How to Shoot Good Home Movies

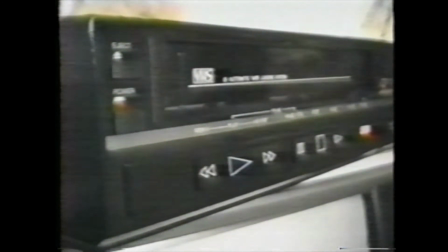0s You guys, you're gonna love this home video. I took it all myself.
How would you like to sit through an hour or two of this?
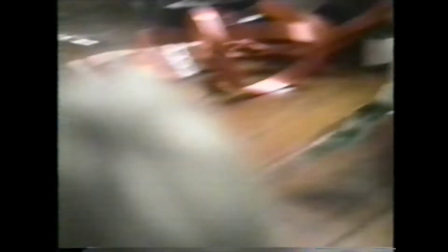12s
All these wild camera movements are enough to make you seasick.
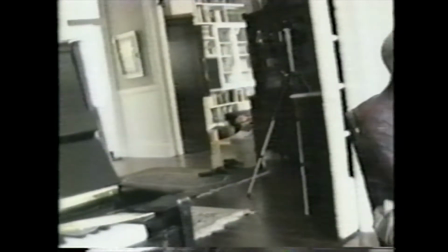16s
You can keep your audience interested just by knowing a few techniques and basic rules.
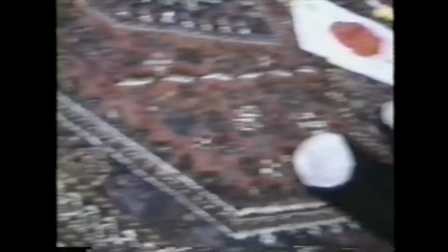21s
With a little practice, your home video will have a professional look.
What happens when the light's red? There's a little red dot.
Here are a few basic camera movements you need to know.
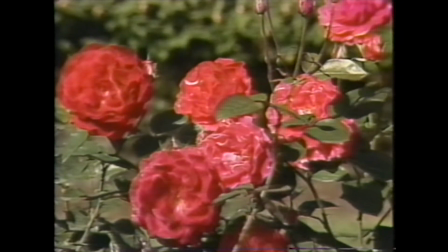31s
A pan moves from side to side, as in this example, from the left side to the right side,
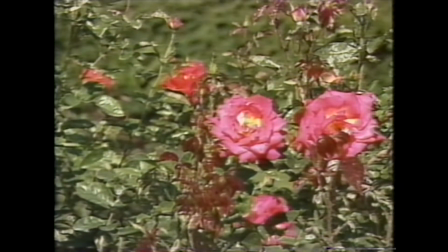39s
while a tilt moves up or down. But generally speaking, don't use a move at all unless you have a very good reason. Use a move primarily to follow action.
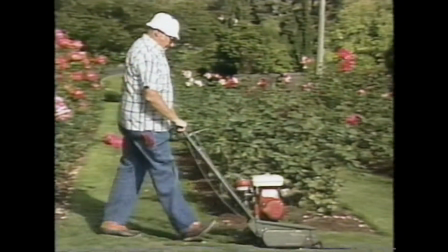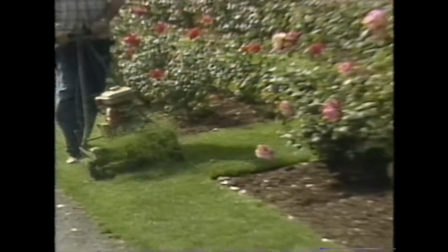56s
The zoom is the most overused function on your camera.
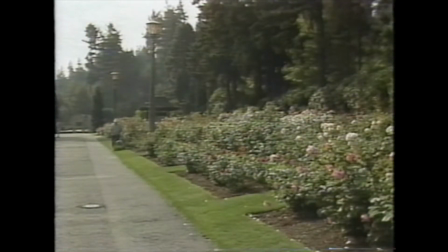59s
Its real purpose is to allow you to get wide shots and tight shots using only one lens. Once you've mastered the basic camera techniques, there are a few rules you need to follow.
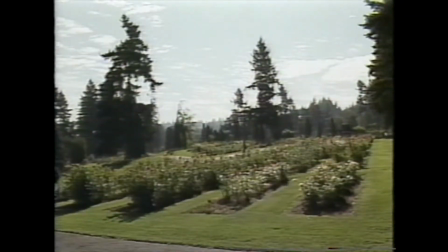72s
Rule 1, vary your shots. Take a wide shot, take a medium shot, take a tight shot.
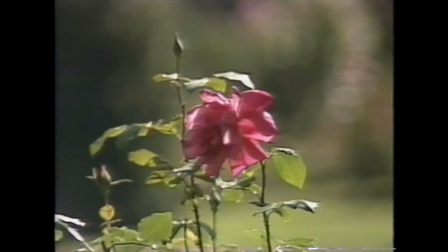79s
Never take 2 shots in a row of the same thing without changing your picture a little.
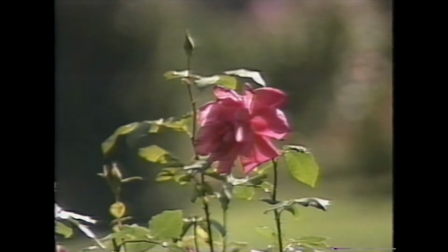85s
Here's what happens. Your picture seems to jump. Rule 2 is screen direction.
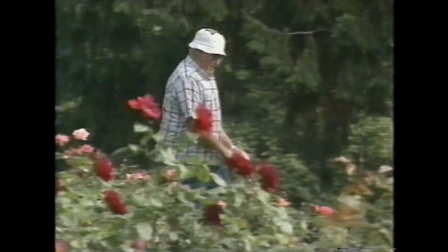91s
If the subject is moving past you, in this example from left to right,
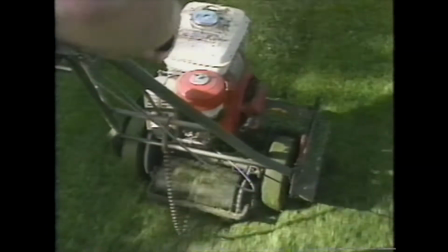96s
it must always be shot going in that same direction until it stops or changes direction.
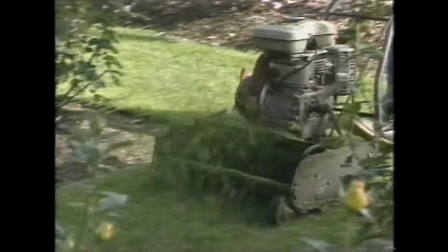103s
Otherwise, you end up with a lot of confusing pictures.
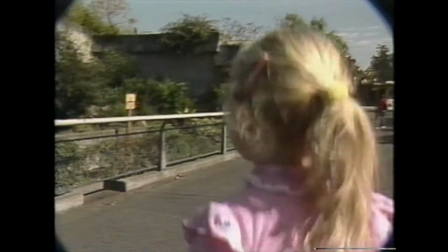110s
Now it's time to learn how to tell a story with your camera. One pitfall to avoid is the tendency to shoot everything.
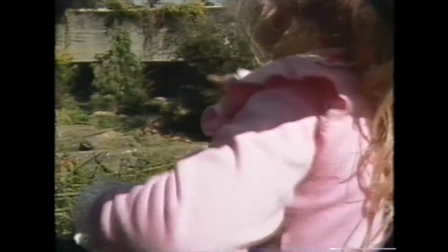118s There he is. Over there. See him?
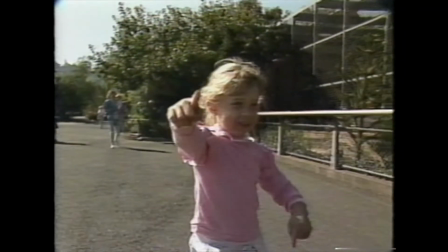122s
The best stories are short and include only the most important elements needed to convey the idea.
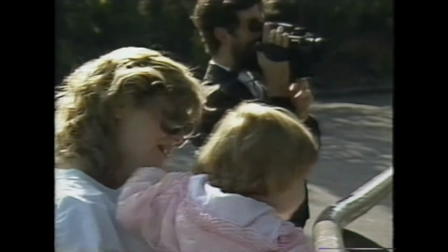130s
By carefully choosing your shots and following the rules, you can produce an interesting video that will keep your audience interested.
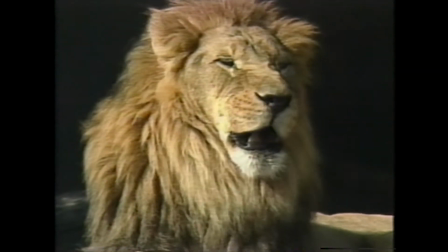138s
Otherwise, you'll have an audience of one. Mark Plute, Channel 2 News.
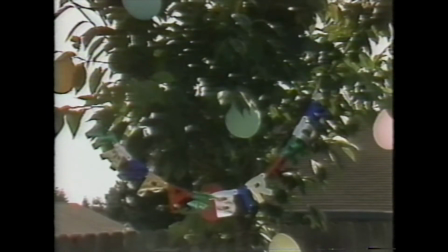149s These were some of my son's first steps.
Documenting the lives of our children and family can be one of the greatest uses for your video camera.
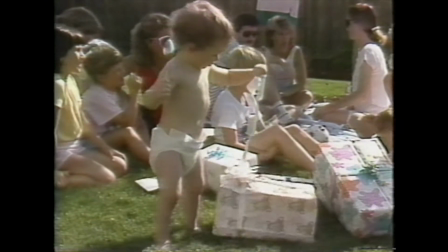158s
Here's some suggestions to help you get the best family videos from your camera.
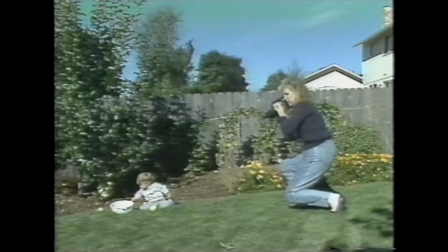163s
Too often, pictures of children are shot from above. For better results, kneel down and shoot at the child's level.
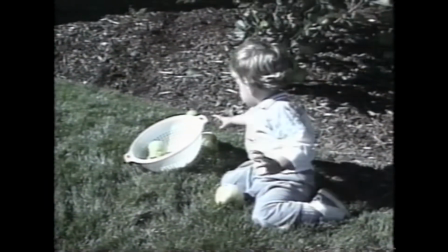170s
This makes your subject look more natural, and you'll capture those spontaneous expressions.
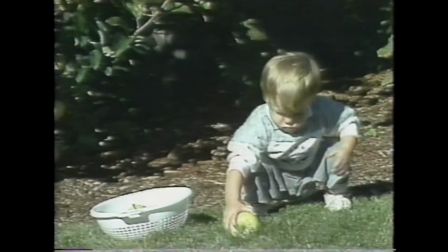175s Can you put the apples in the basket?
This may have happened to you before. The kids are doing something that you just have to get on tape.
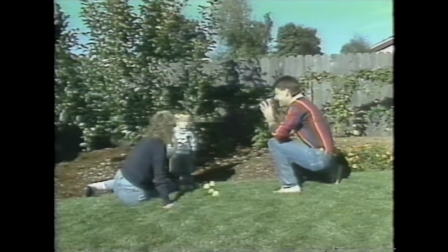182s
You grab the camera, run over to them, and start taping. The problem is they see you coming and stop whatever they're doing.
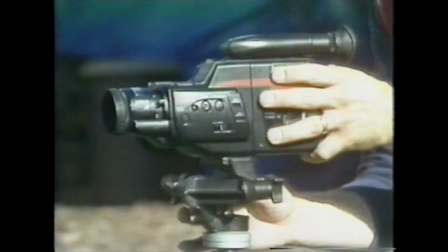189s
Try this next time. Put the camera on a tripod and take the pictures from a few yards back.
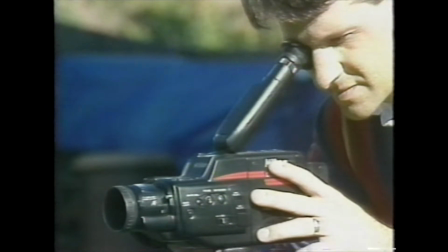194s
Your kids will be less likely to notice the camera, and you'll have more natural-looking pictures of them playing.
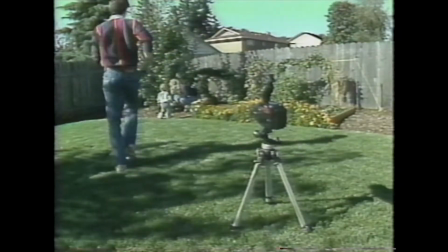200s
In fact, leave the camera rolling and join in the fun yourself.
Bye-bye.
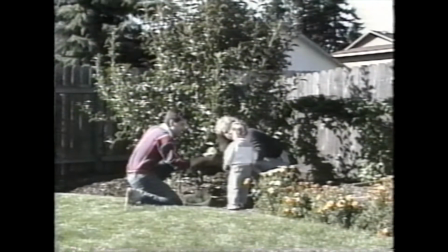206s
Why should the kids get all the camera time?
Daddy's gonna get an apple. Apple? You want an apple? Atta boy.
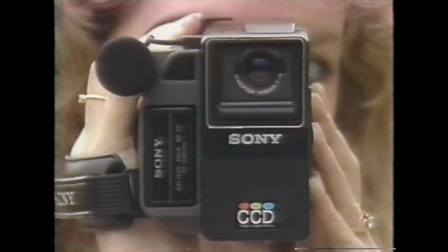212s Good apple, huh?
Even with today's highly sensitive cameras, lighting can be a problem sometimes.
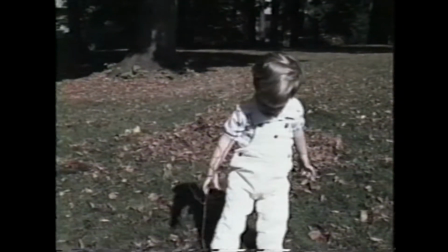219s
Always try to keep your light source behind the camera, and this way you'll avoid the silhouetted shots.
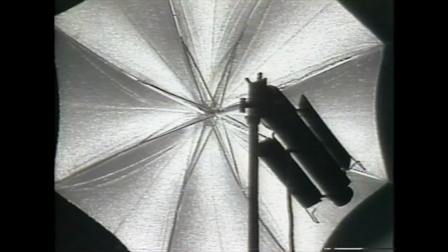225s
Indoors, adding an extra light can really improve your video, but watch the cords.
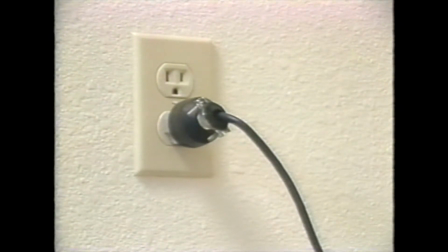230s
Children and even adults could trip over them.
Inside Mom, so...
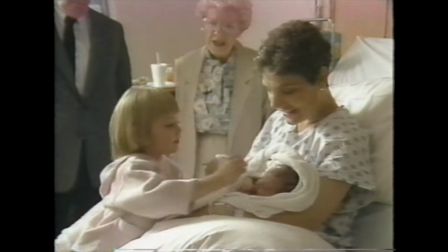235s
The videotaping of newborn Catherine will be special for her and for her whole family when she's older.
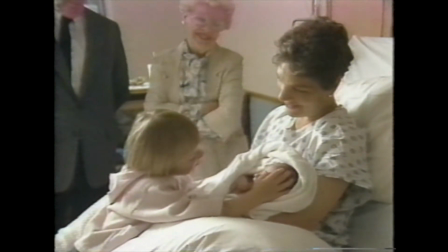241s
Moments like these only come around once, so it's important to capture them the first time.